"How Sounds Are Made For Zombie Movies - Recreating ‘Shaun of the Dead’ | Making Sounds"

The thing for the records needs to be the coolest sounding whoosh,
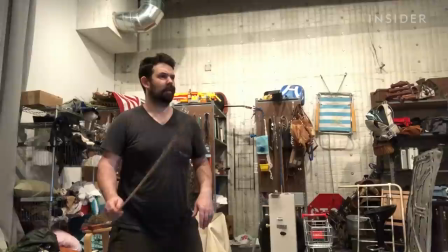(8:18)
but it also needs to be a highly performative whoosher because of the way that the records are featured.
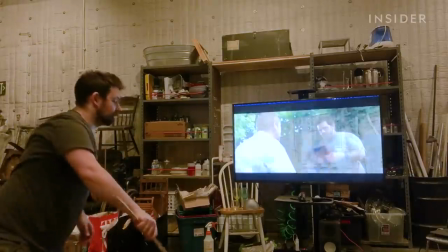(8:25)
We have them going super fast kind of towards camera, and then there's a cut, and then we see it hit.
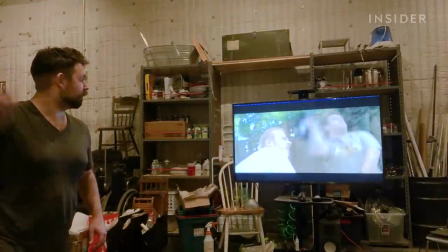(8:30)
We see it fly off and seemingly kind of go into a neighbor's garden.
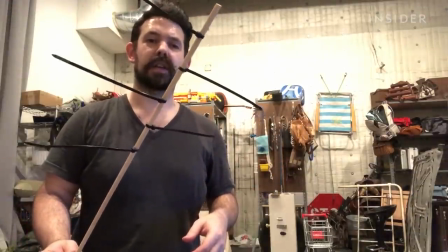(8:34)
I decided to try and zip tie a bunch of zip ties to a stick to give it some more surface area, but also kind of a unique sound that's a little bit more signature to the moment that's happening,
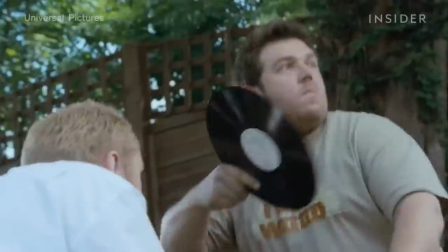(8:48)
as this is such an iconic moment in the film. We see them fly and then miss and then hit the wall. There are all these kind of cool character moments for the records, and so I wanted something that was more performative so I could kind of give it more expressiveness.
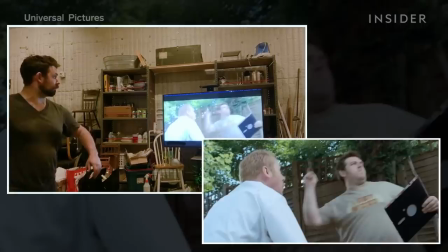(9:01)
It's almost like a conductor, you know, get very kind of fanciful with it.
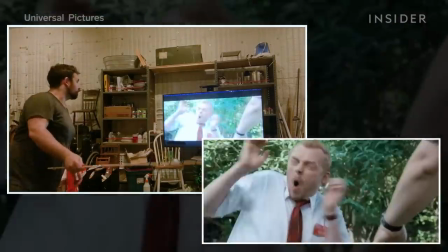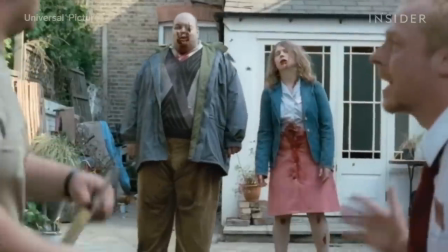Part of the record smashing, I noticed that you added plastic cassette to when you were breaking the stuff.
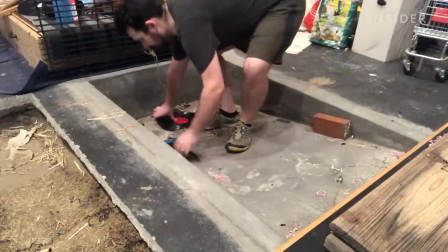(9:29)
What weren't you getting from the original smashing where you felt the need to add another piece of plastic?
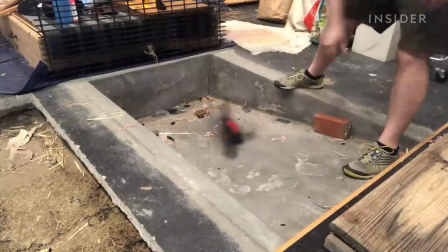(9:34)
If you were to ask me what a record breaking sounds like, I would say that it sounds like a ceramic vase,
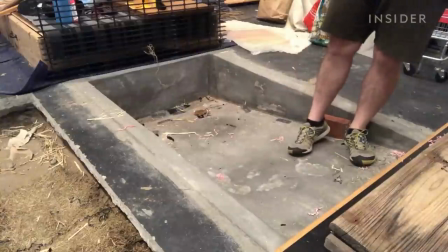(9:40)
but I can't use that, especially in this scene because we do actually have plates breaking. How can I do both plastic and ceramic? And so what you're looking for is a brittle plastic that has a good resonant tone to it. And cassette tapes, like VHS cassette plastic And audio cassette plastic especially, it's a really brittle, hollow, thin plastic. And so all of that air in it gives it the same kind of interpretation as a ceramic breaking sound.
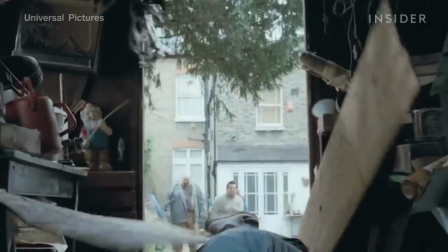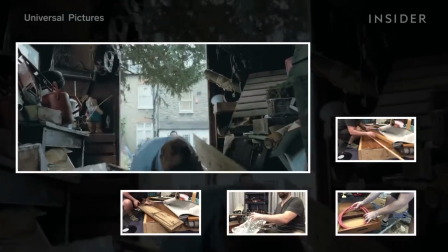Can you give us an idea of like how you broke this most complicated of all the sound effects down, and especially with that, with like the adjustments you even had to make to pieces of wood in order to get what you were looking for? I broke it down and I was like, okay, so these are kind of like wood boards, and you know, it's a shed, so it's not built like a tank, and he, you know, smashes his way through it. It's getting ripped apart pretty quickly, and then on top of that, it's then just falling to the ground and everything, so it quickly kind of turns into debris.
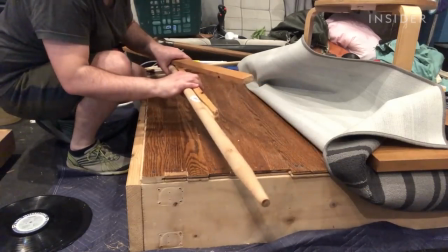(11:01)
I think I tried a very large wooden dowel that has a very true sustained tone.
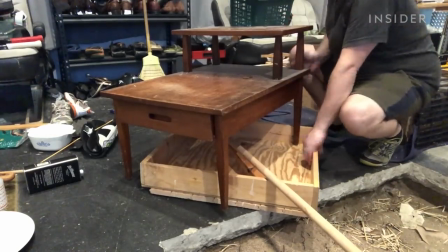(11:06)
I piled a bunch of stuff on a table and kind of rocked that and threw a footstep board in underneath for resonance. It's essentially like that retroengineering of building all the components. You know, it's like, I'm going to build this, this, and this. And then as they all sit together, they become the kind of sound for the door.
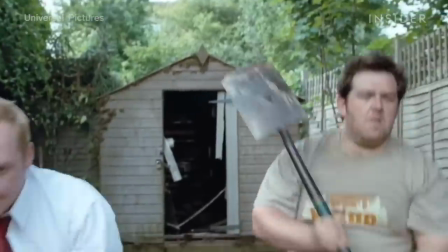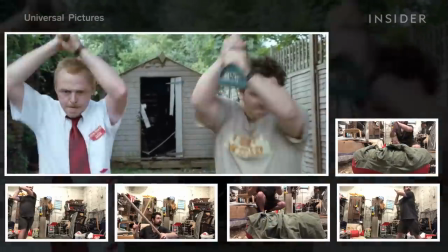There's a lot involved in trying to make these kind of big horror movie sounds interesting and dynamic when you're basically needing to recreate all of these big layers. You might need to just have a low-end layer to make things sound like weighty and interesting.
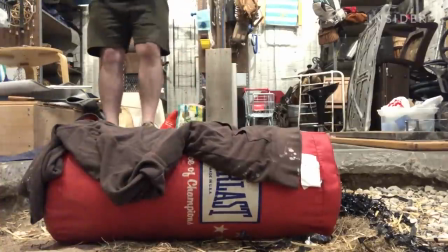(11:53)
Adding the jacket to the punching bag removed the kind of tacky sound of the outside of the punching bag,
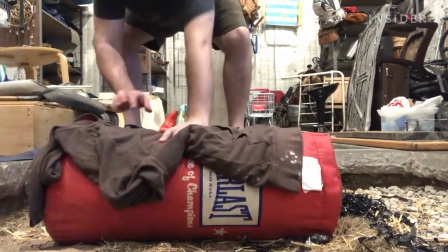(12:00)
so that kind of neutralized the surface. But then I was kind of just left with this dull thud.
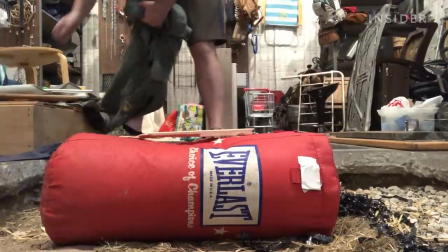(12:06)
They know that you have to kill zombies by attacking the head,
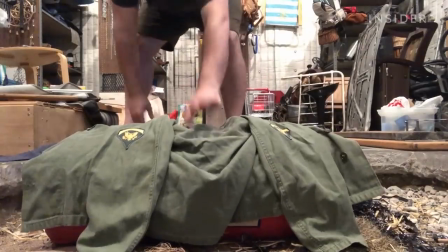(12:10)
so I needed something kind of hard like a skull, so I ended up putting some kind of pieces of wood there for the shovel to hit.
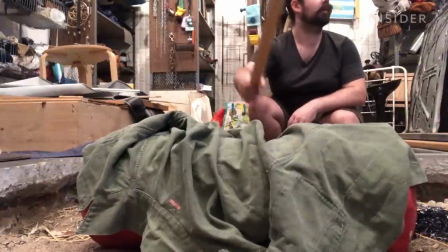(12:16)
The wood maybe resonates too much, so I have to kind of dull it and rejigger it. So it ends up being quite a complicated thing to actually do.